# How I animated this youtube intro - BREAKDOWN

What's up friends and welcome to Chris of Emory Animation, I'm Chris and today I just wanted to do a short video breakdown of my new animated intro that I finished a few weeks ago and that you just watched. Before we start, don't forget to like and subscribe if you enjoy this video and also a reminder that if you wanna support what I do, you can become a member of this channel with perks like full access to stream, library and much more. with that out of the way let's go so in
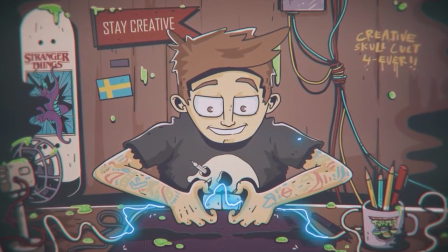[0:42]
the making of this animation workflow can be split into four segments title
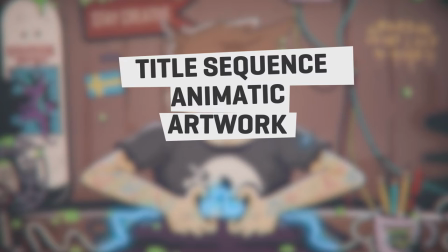[0:47]
sequence animatic creating the artwork and final edit so jumping into this
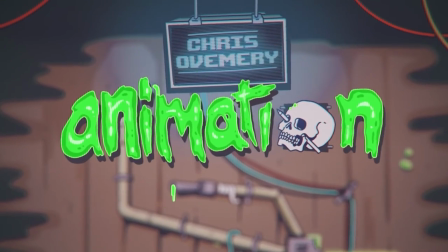[0:52]
title sequence the title sequence is where we spend almost half of the entire animation and
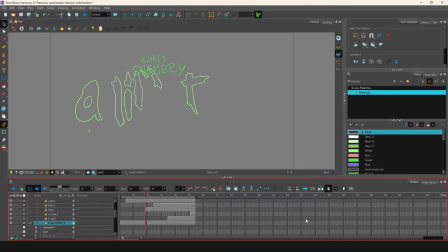[0:58]
even more importantly is where the whole thing lands to sort of present the viewer to this channel so I knew I wanted to put lots of effort into this segment,
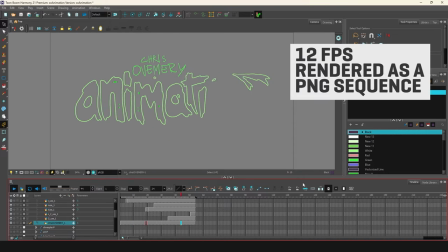[1:07]
quickly explained, is that it is a frame by frame sequence played in a speed of 12 fps with the last frame of the
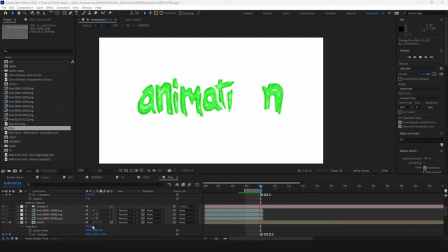[1:15]
sequence being the full logo. At a later stage in the whole intro process, I mainly added two things within After Effects,
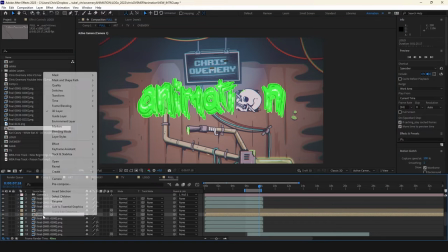[1:23]
a shadow to have it pop by just duplicating the entire sequence and giving the copy a dark color overlay
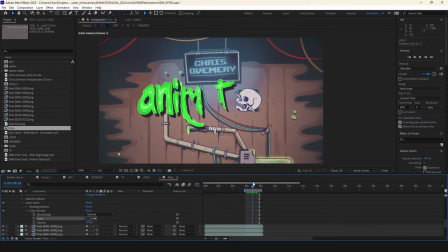[1:31]
and also since we are dealing with slime I added a effect called turbulent displays to get the
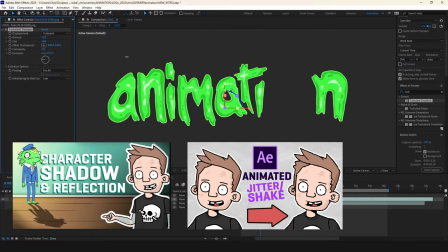[1:38]
wiggly movement. I have separate video tutorials on both those things linked in the description if you want to look more into how to do those things.
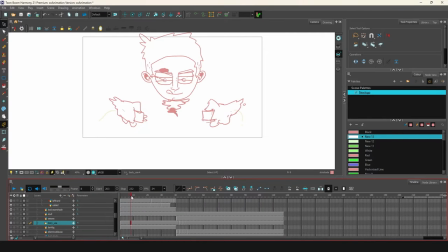[1:46]
Moving on to the animatic this is where almost the entire animation is created in basic sketches. I've done this in Toon Boom Harmony but it can obviously be done in any drawing
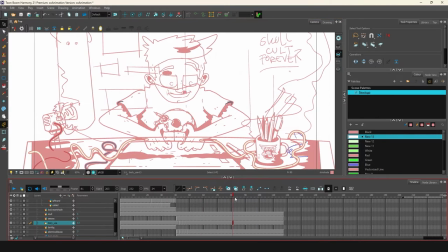[1:57]
based animation software. one thing I've been doing lately that might be helpful
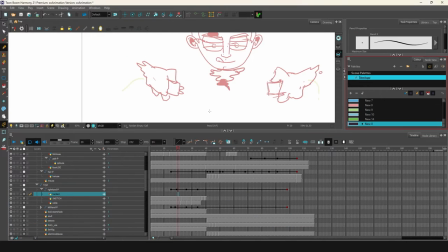[2:02]
to someone out there is actually to do the sketched out animation with keyframes and all inside pegs or folders that way you can easily just later on add the real art in the folder and have the animation intact we are dealing with animation here folks let's not burn
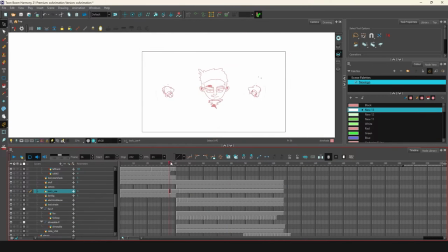[2:20]
more time than necessary virtual camera added in the scene with a few objects placed in different depths to have some of that parallax effect. In my video, there isn't much depth to talk about, but still, even the small details like that can do much for the whole feel.
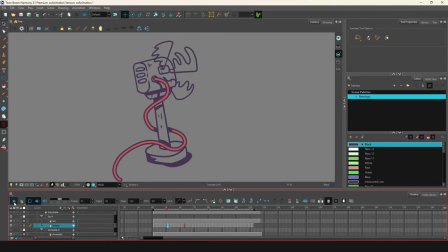[2:36]
And this leads us to the creating artwork segment, where I inside the pegs or folders, depending on your software, create the actual artwork starting with line art and then moving on with color and some light detail.
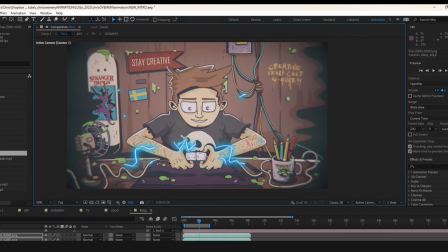[2:48]
The electric spark that wanders through the cables It's actually just a simple frame by frame animation with glow added in After Effects,
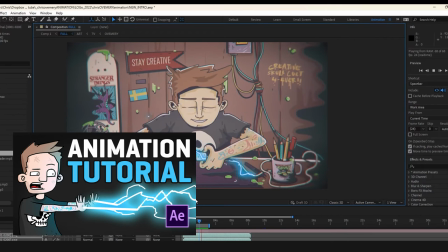[2:56]
which is another tutorial I've done linked down in the description if you want to dig deeper into that.
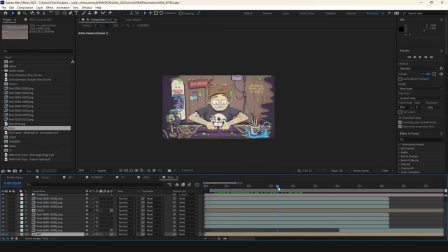[3:01]
At the final stage, we have everything animated and done and now there's just about importing artwork into After Effects and tweak colors, adding some effects and other things.
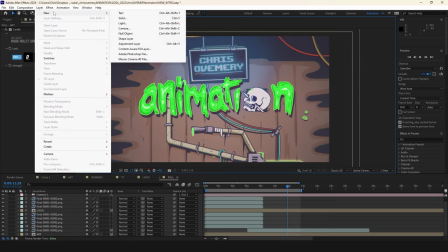[3:12]
For example, a quick way of getting that vignette look is doing layer, new solid, dark, ok.
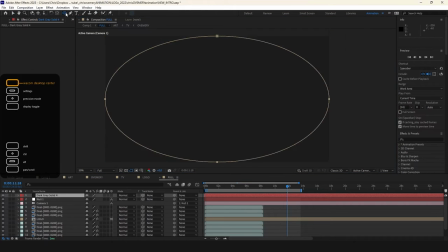[3:19]
Then just double click ellipse tool,
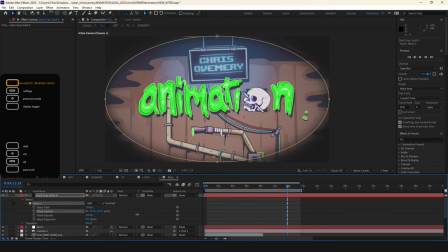[3:23]
which creates a mask, hit inverted on the mask and play with feather as well as with different modes to get the right vibe for you.
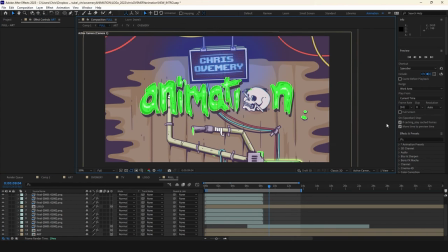[3:31]
Same thing at the end where the logo is appearing, I felt that the whole sequence was just way too busy.
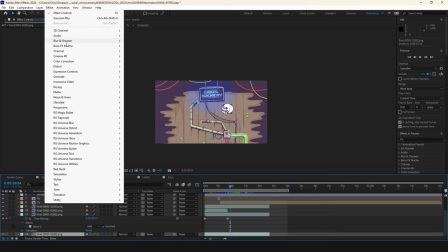[3:37]
So I animated a slight blur on the background from effects, blur and sharpen, Gaussian blur.
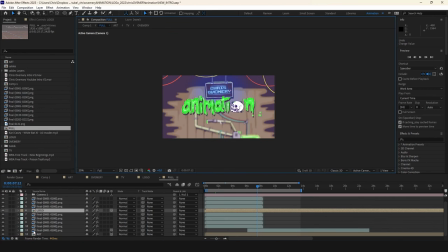[3:45]
A general tip from me is to render something separately from other software, like if it's a character from character animator,
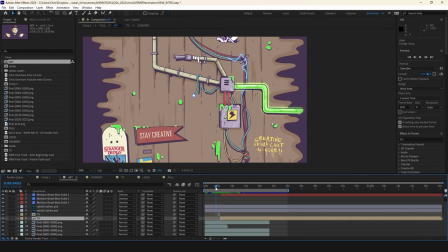[3:52]
a frame by frame sequence from animate or toon boom, and then have it all imported as separate artwork into After Effects,
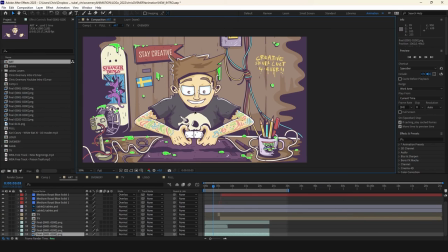[3:59]
because that gives you full control of your work,
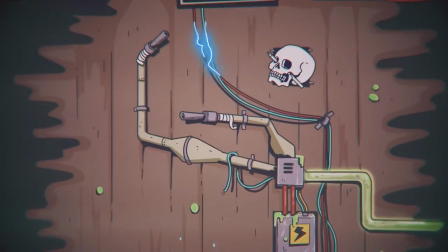[4:02]
like how that made it possible for me to try and blur only the background instead of the full animation for example.
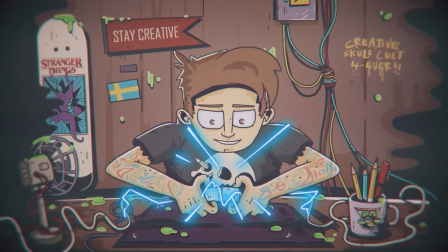[4:09]
Anyways, that was just a quick and probably sloppy breakdown of the new intro,
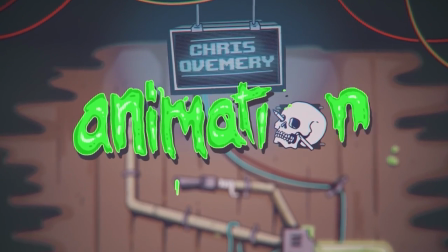[4:15]
I hope you enjoyed it and don't forget to check the links in the description if you want deeper tutorials on specific segments.